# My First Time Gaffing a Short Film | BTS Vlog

We also put some Aputure B7C bulbs into the actual practical lamps within the scene so that I could control them all on my iPad on the Sidus Link app. It's a great app. I also used two magnets to magnetize two Aputure MC Pros to these kind of cupboards in the kitchen and set them to a really nice grungy kind of teal color. And I just used these circular magnets off of Amazon,
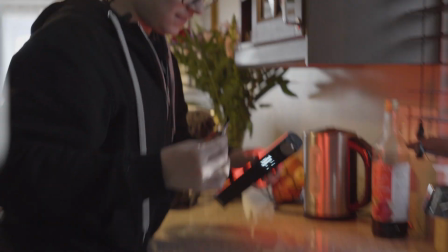(6:36)
taped them to the actual wooden panel and then you can just magnetize your lights.
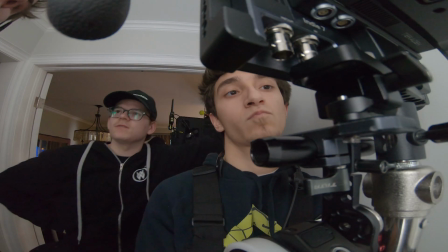(6:42) And cut! That was good. I like that, Ilya.
So later into the day we had a dinner scene and pretty much what we did is we just took the overhead light that we had,
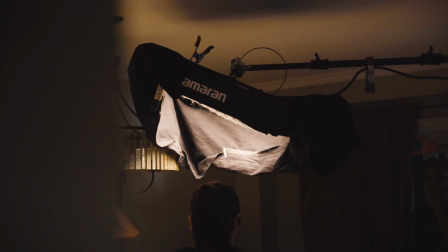(6:53)
the Amaran F22C, and we kind of just swung it over the table. So we had it boomed directly over the table, lighting our actors from above.
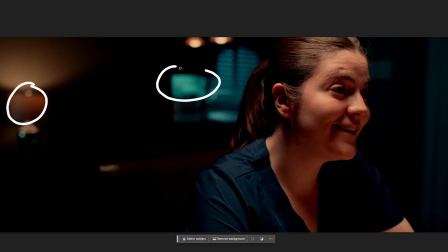(7:02)
And we also made sure to add as many practicals in the background as possible to create depth and just kind of create pools of light in the background so that it's not just darkness so
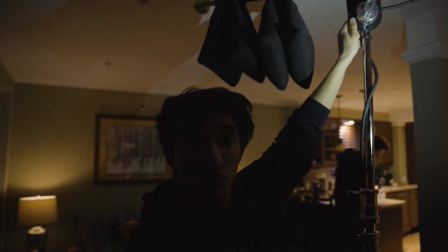(7:13)
Michael's using this boom clamp the Westcott boom clamp mine
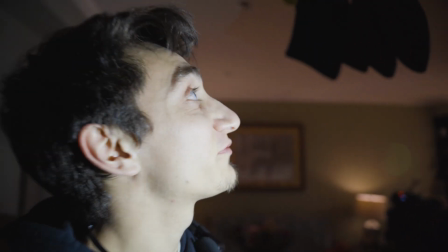(7:20)
Holds 258 pounds. It's fucking sick though. That's just a c-stand column
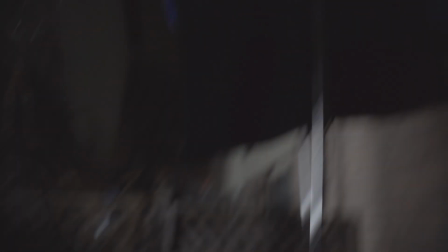(7:26)
$39 so we have the 300 see here as a spotlight attachment It's hitting a window here
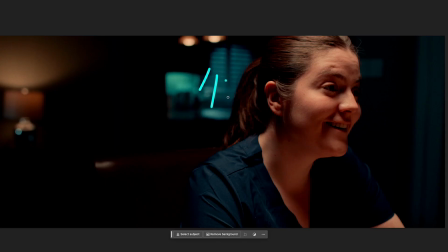(7:34)
It's creating some nice texture through the blinds and this is just kind of bringing the ambience up in the room.
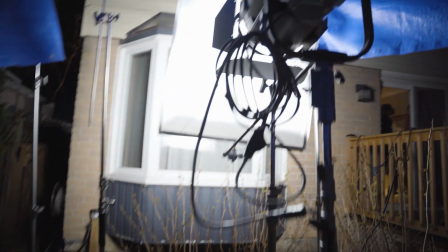(7:42)
Underneath our little tent here we've got the orbiter. It is set to the same color temperature as all our other lights. We're faking moonlight by switching our lights to 6500 Kelvin.
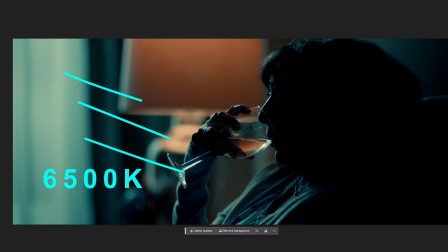(7:56)
We've also lowered the Kelvin on our camera so all the lights that are coming into the windows seem a little bit cooler end
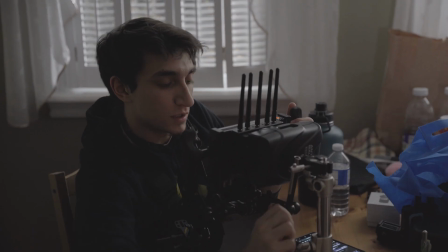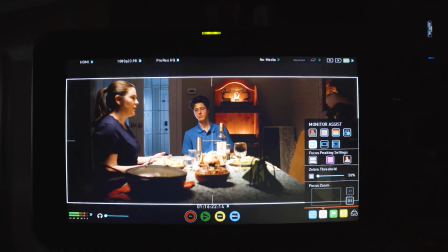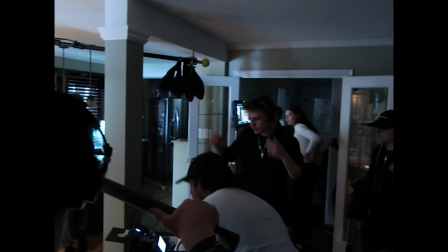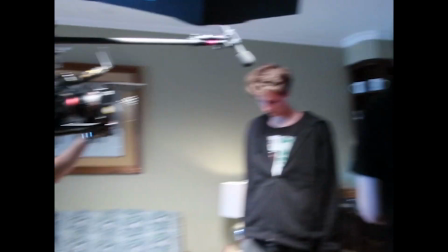of the night we just wrapped a one we kind
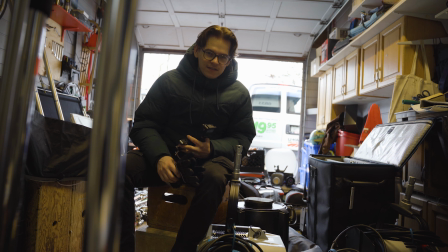(8:50)
of left everything a mess yesterday so our first task is to organize everything and have it on standby yeah
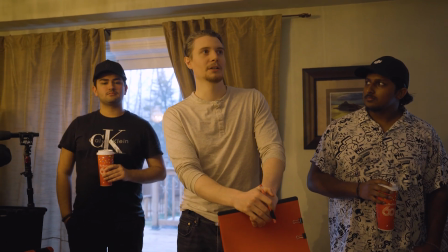(8:59)
I had a smile I was just it was an awesome day super excited coming into day two so thanks for being here as well.
Subprime!
Day two of Subprime, we probably started off with my favorite lighting setup throughout the whole shoot. First thing we did was we set up the illipisodial source 4.
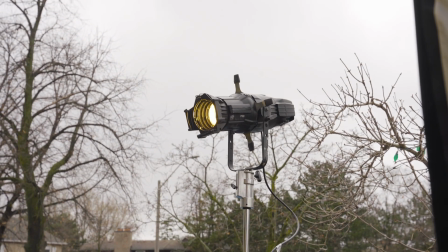(9:18)
It's kind of like a stage leco light and that was just a light ray coming in through the windows kind of creating light rays so when you add some haze you can kind of see the volumetric light and this was warm light that was coming in because we were trying to create kind
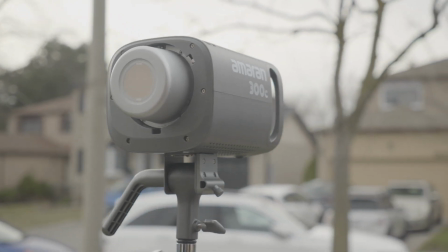(9:31)
of like a golden an hour look we also had the 300c coming in through this window giving us some really nice texture on the inside furniture but other than that it's just a bunch of practicals inside we're gonna put the b7c bulbs back in and we're gonna have the empty pros and I'm gonna connect them all in my iPad so I can control them and then we're just boom the Amaran f22c light mat over the counter again so that we get that top head key light I'm
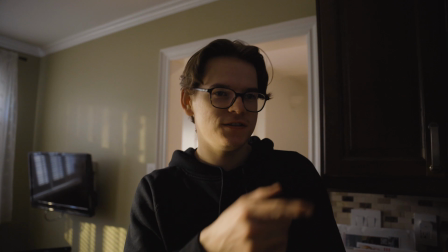(10:16)
happy with this side I don't know about this 300c though I
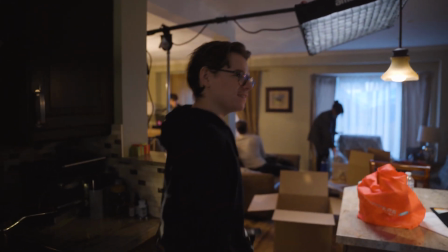(10:22)
feel like it'll be better when we start but right now I
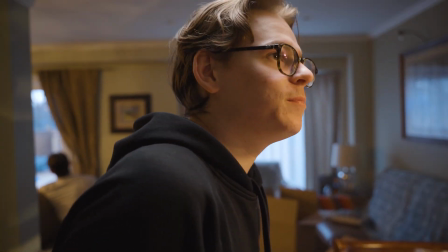(10:26)
would I would put it higher and maybe take a step back so that floods the window more so right now we're using this source for is kind of like a
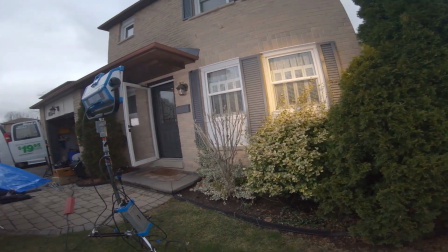(10:36)
hard golden hour light but we're gonna use the sky panel over here we changed our mind we are gonna in fact see that window so we just need to add some more warm fill coming in through that window so we're gonna set that up
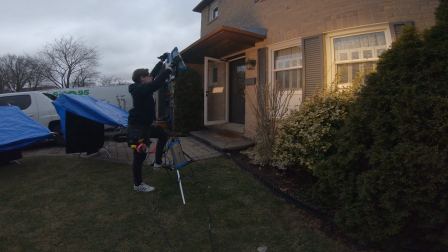very quickly realized that just those two lights weren't enough so we were forced to add a third
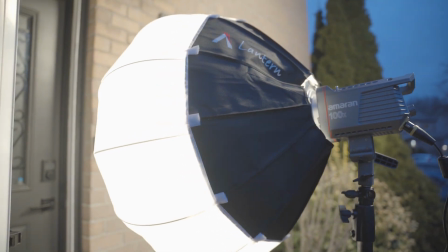(11:05)
light out here so we have a 200x going into a lantern all three of these lights are hitting the whole wall here so that's giving us that fake sunlight that we have inside mind you while we're filming
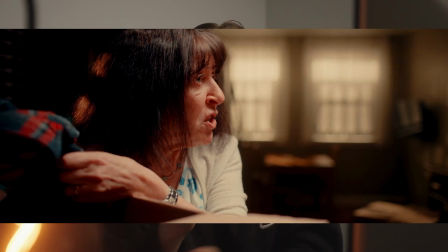(11:18)
this shot it was completely dark outside so I'm very proud of how our night for day setup came out.
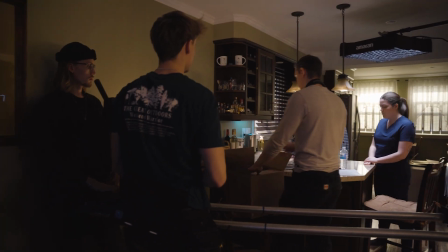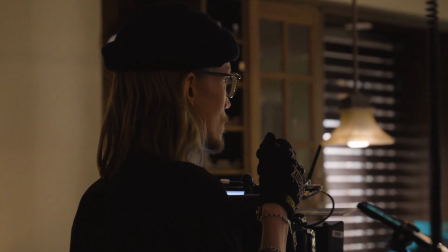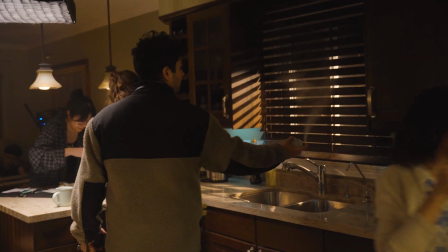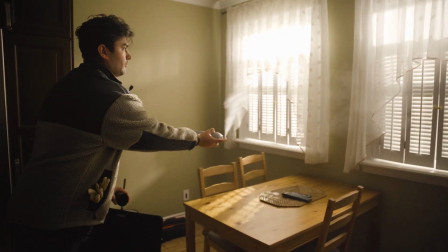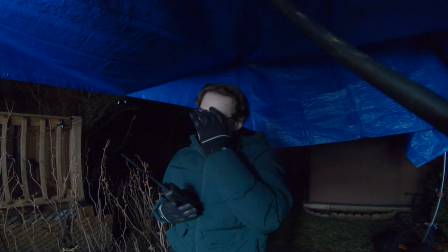(11:55)
Go for Michael. What color time did you put on the sky panel? 65. Perfect. When we moved on to the next scene we needed moonlight coming in through all the windows once again so we added a second sky panel so we had one
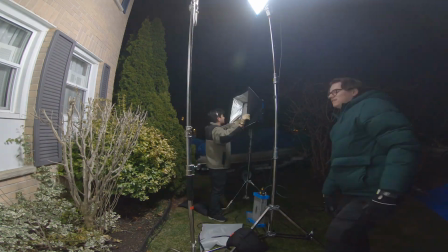(12:11)
sky panel for each window we switched all the exterior lights to moonlight and I I think this gave us this really creepy kind of
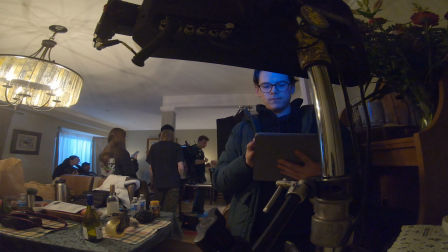(12:18)
almost horror-thriller look. We also had some practicals that were warm in this scene,
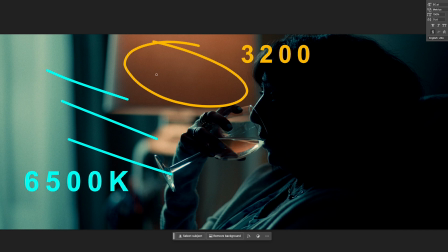(12:24)
and I think all these shots really follow closely Samuel's original plan in pre-production.
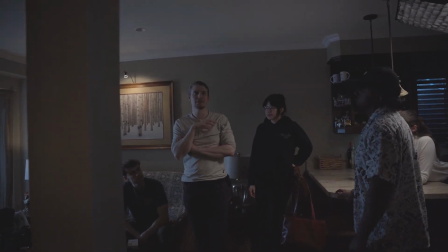(12:30)
Um, yeah, thanks everyone, that's a wrap on day two of Soap Prime.
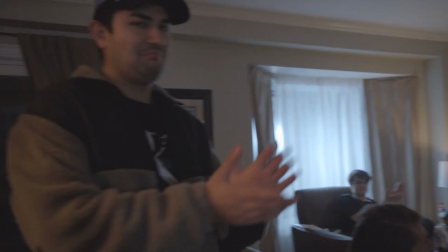On day three, we had to do a whole unit move to a completely different location, a completely different house in order to film this last scene I think our biggest problem today is the strong winds and we're also cranking a light to the second story
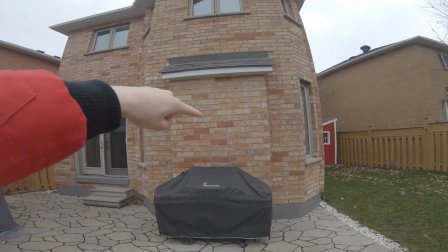(13:00)
we have to get sky of animal up to that window
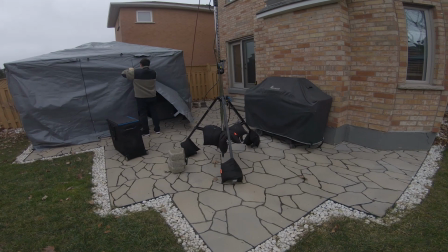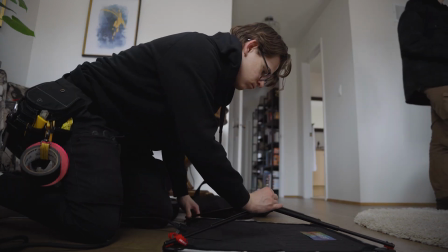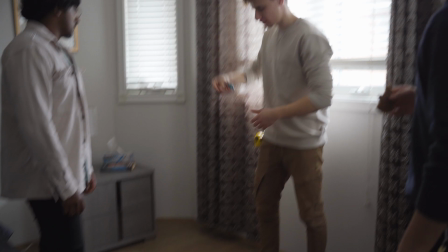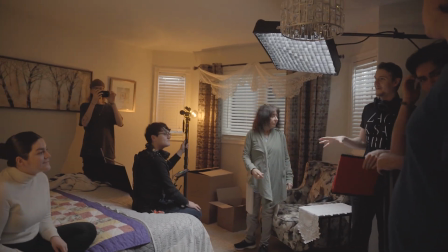and yeah those were the four pretty much days of production for subprime to To sum things up,
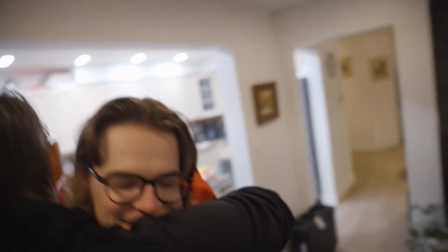(14:03)
I just wanted to congratulate the whole crew on making this short film happen.
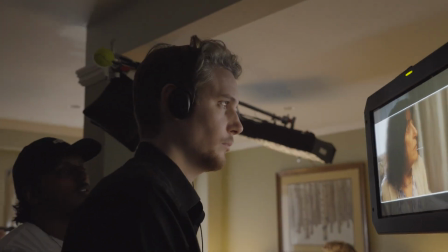(14:06)
Our director, Keaton Browning, co-wrote and directed an incredible script. And Samuel, the cinematographer, shot a beautiful film. It was honestly such an amazing and fulfilling experience making your lighting plans come to life.
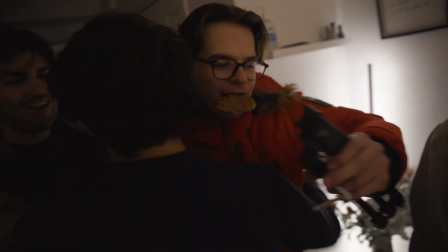(14:20)
And a big shout out to the rest of the crew on the film.